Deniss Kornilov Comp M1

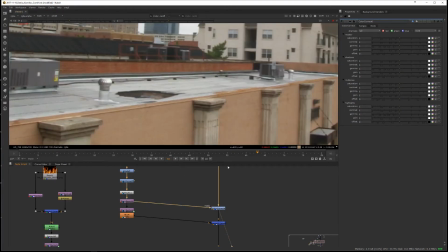740s
And I'm going to just, using the mask, grab that alpha and just color correct that down. Oh wait, hang on, here. I'm just going to color correct that down. Actually, give me the blurred version.
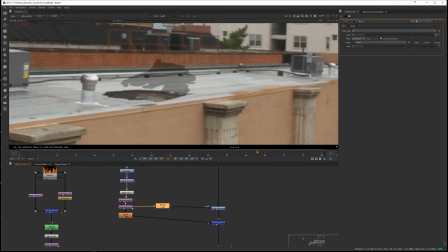755s
Actually, don't give me the blurred version, I'm going to blur it even more. And by blurring this slightly more, this is a little trick, and transforming it ever so slightly, like 2 pixels down, like that.
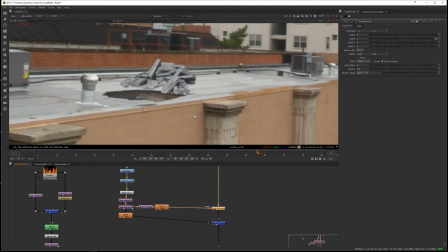770s
And now I actually have a little shadow that I've created for this object,
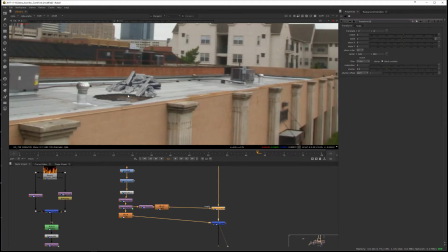777s
and this really adds a lot of depth. As soon as you start seeing things float, it's probably because they don't have shadows, and this is really a very efficient and easy way to just quickly recreate a little bit of a contact shadow.
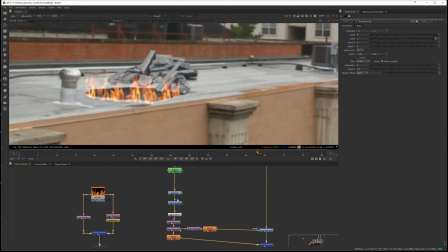794s
Okay, we've got a fire which now is not sitting right because I went and I moved this hole at some point. Sorry about that. That's my bad. I broke that. That looks fine. I'm going to skip this. Okay, now you chucking in noise here.
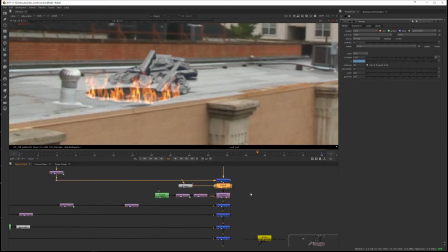812s
What is this where you're copying it into the backwards U? Okay, and that's just to drive the distortion node.
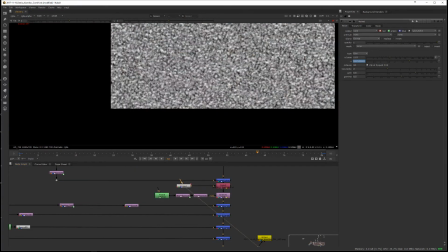818s
Let's have a look at this noise.
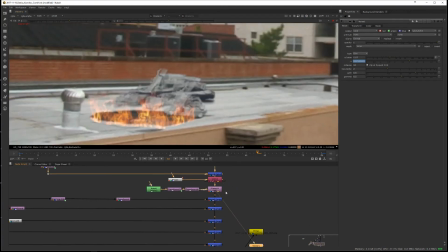819s
This noise is quite harsh, and that's probably why this distortion node is so sorry, I just need to
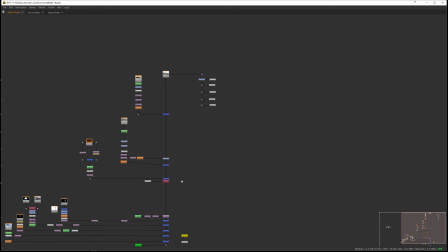832s
give myself a little bit more space here. Okay, there we go.
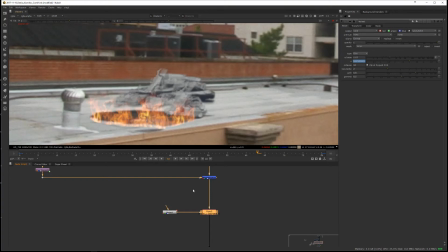839s
And you know what you can do to fix that kind of really harsh breakup is, okay, well, maybe this UV scale is too much. Maybe it's just a little too heavy. But you can also just blur it. And if you put a blur node here, you don't want to be blurring everything, right?
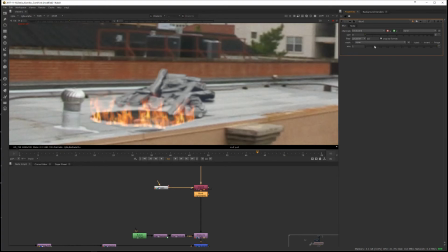857s
You just want to be blurring that backwards U. And have a look at that. It's actually softening that quite a lot. So now if I push it up all the way to where you had it, it's some really high number, I can just blur it.
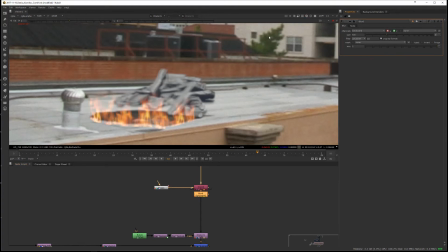873s
And that's going to take away those strange artifacts that you saw.
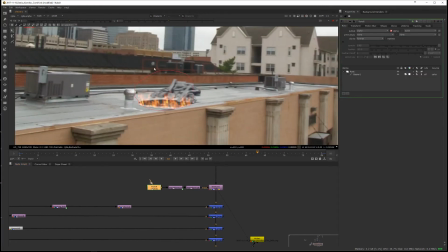881s
What is this doing? Okay, it's just limiting it to that area. Okay, great.
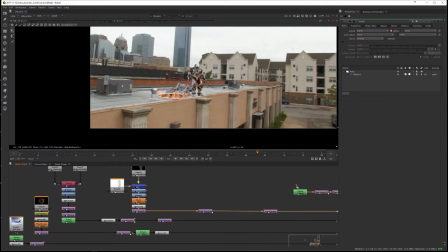887s
Cool, next up we've got the robot. Let's look at our robot. How you kind of went about comping this guy.
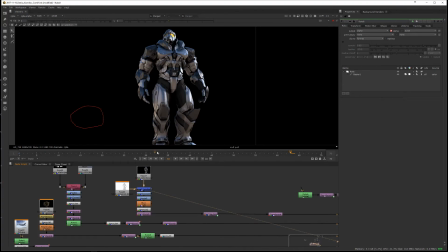897s
We've got our color, we have our AO pass, ambient occlusion pass multiplied on top, color correcting here, grading here.
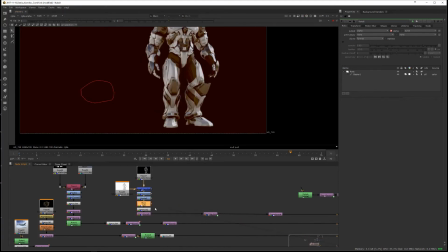905s
Yep, this is all correct. Blurring it, I wouldn't blur here, I'll always blur after my pre-malt. So I'm just gonna move that, get that guy out, pop it over here. I like to blur after my pre-malt because if you don't also blur the alpha,
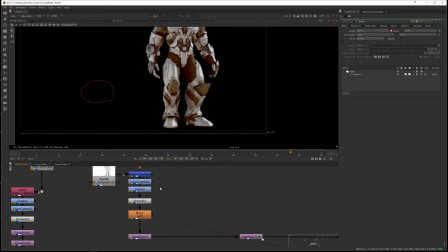923s
you kind of chop off your blur on those edges. So I like to kind of blur afterwards so that it melts, kind of melts in with whatever I'm merging it on top. Well, it's kind of what I feel is happening.
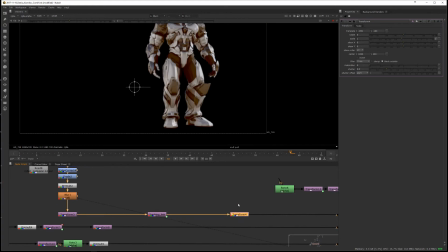936s
Again, you've got a transform here at the end, which is in front of your tracker, or sorry, after your tracker. You always want that over here. And you see, this is also the problem of working really on top of each other, is you can't, like, I can't build this down.
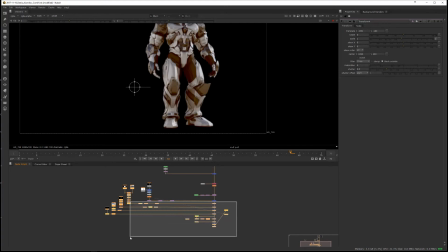954s
So I have to do this just to give myself a bit of space. Okay. Right. Okay. So now we have this.
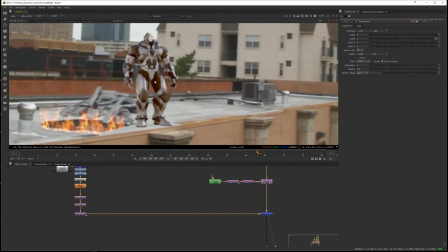970s
Now something that's happened here. Okay. Firstly, our black levels, our blur is quite high. I wonder why it's not. Okay.